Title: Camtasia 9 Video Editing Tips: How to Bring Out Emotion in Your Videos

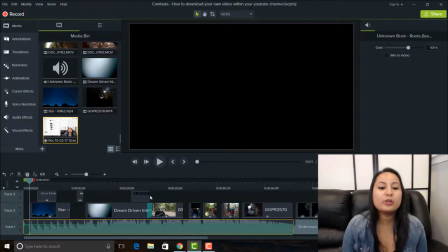[8:08]
Now, I'm going to show you how I'm able to match things, is because I actually see the audio. You also need to hear it, but you also need to see it on the timeline.
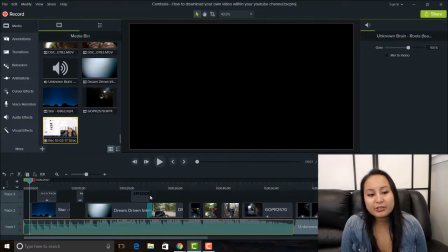[8:21]
Now, it's more difficult. Before, I used to edit videos in the GoPro editor, and in other editors, you can't actually see the audio, and it makes it so much harder because then you just have to rely on your ear. But here you can rely on your ears and you can see the audio.
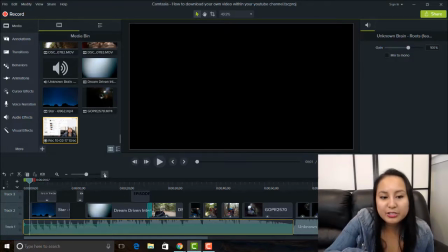[8:40]
So what I'm going to do is I'm going to actually stretch the timeline out so that we can see it more clearly. And I'll just magnify it a bit so that you can see the audio more prominently. So as you can see, I've got the first line here, which is the audio.
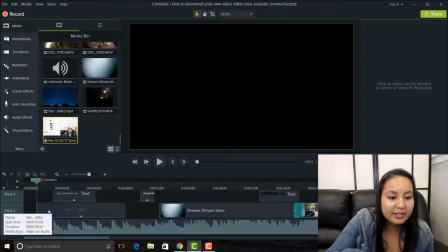[8:59]
Then in the second line, I've got the background.
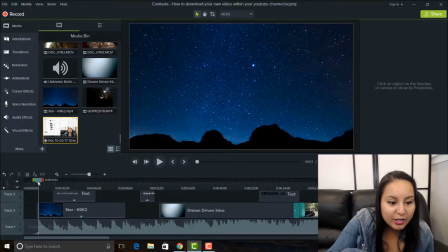[9:02]
And you'll see here that I've matched up the first beat to the background.
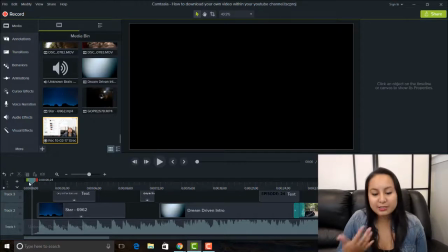[9:11]
I wanted that to pop up first, because if you listen to the song, it's got the piano, and I'm not technically musical or anything like that. I'm actually bad at singing and dancing, but I like music, and I don't know how to create music, so this isn't difficult to do.
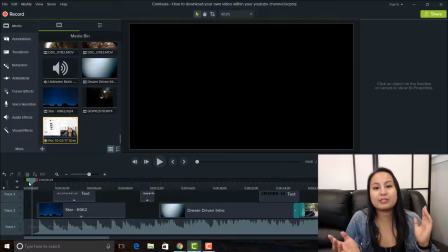[9:27]
So you heard in that part of the song, there's part of the piano that's going like boom, boom, boom, boom. So that's another reason why I chose this part of the song for the beginning, because it was easy to add text to and to add the beat to,
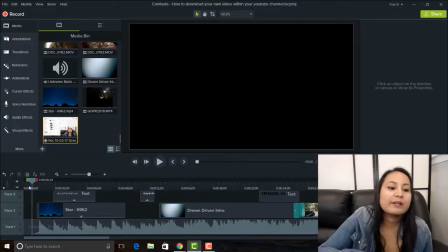[9:47]
because it's very obvious that there's like a beat happening. So first thing I did was have the background pop up on the first beat.
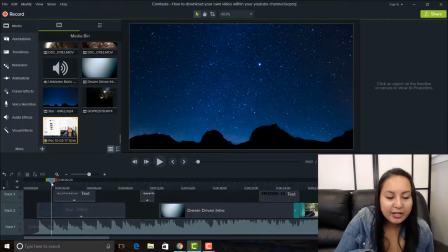[9:57]
And then you see here on the second beat, I have the first part of the text, and you'll notice that this line is not bolded, but the second line is, and I did that on purpose.
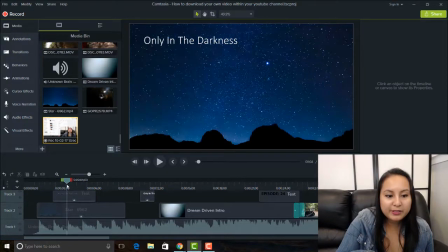[10:12]
So Only in the Darkness pops up, then on the third beat here, Can You See the Stars? So that is more bolded because that is the message that I wanted to get across, was that, you know, the stars are still there in the darkness, because a lot of people talk about darkness,
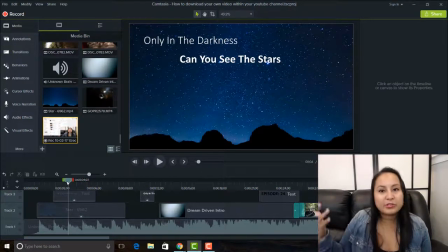[10:31]
you know, being like trapped or sadness, and when you're in darkness, you're usually in bad times. But in this case, in the darkness is when you see the stars, and the stars are really beautiful and amazing.
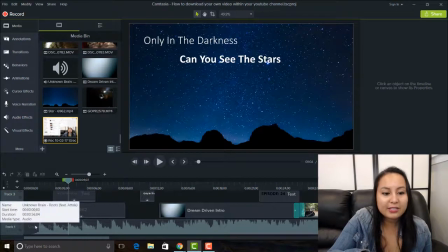[10:44]
So that is the third thing that's happening in the beat. The fourth here
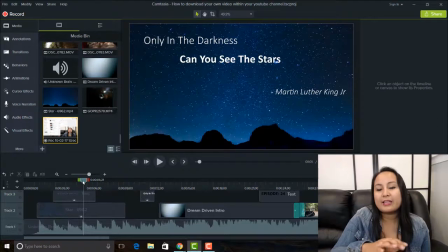[10:53]
is who the quote is by, and that I put in italics in a smaller font, and I put that that was by Martin Luther King Jr., just so that people know who the quote is by. Then, the song, the beat of this song was still going with that boom,
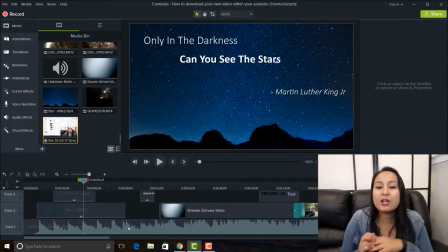[11:11]
boom, boom, so I decided to still play off of that and continue on. So in the next beat, the first line gets removed, so we're kind of like going backwards. And then in the second one, the second line gets removed.
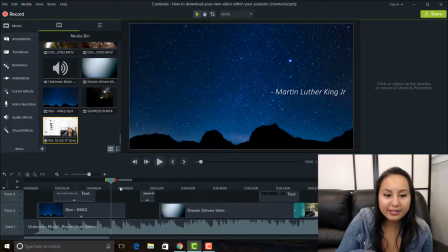[11:31]
And then, as you can guess, the third line, and then this one actually had a two beats going on, so it goes boom, boom.
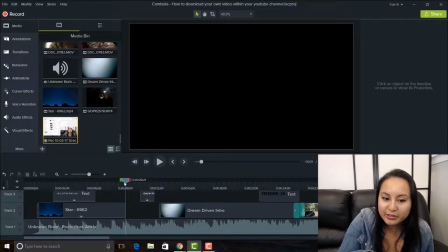[11:41]
So I had that removed, and then the next one here, the background gets removed completely. And then sometimes when you leave a space of darkness, that actually is helpful in creating emotional effect.
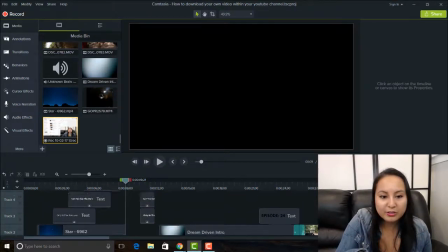[11:55]
So I'll just scroll up here. There's a little bit of darkness for a couple of seconds. And then when the beat hits back again, this is all going to the beat,
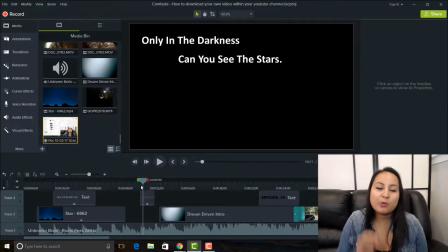[12:06]
I put the full quote back up just for a split second.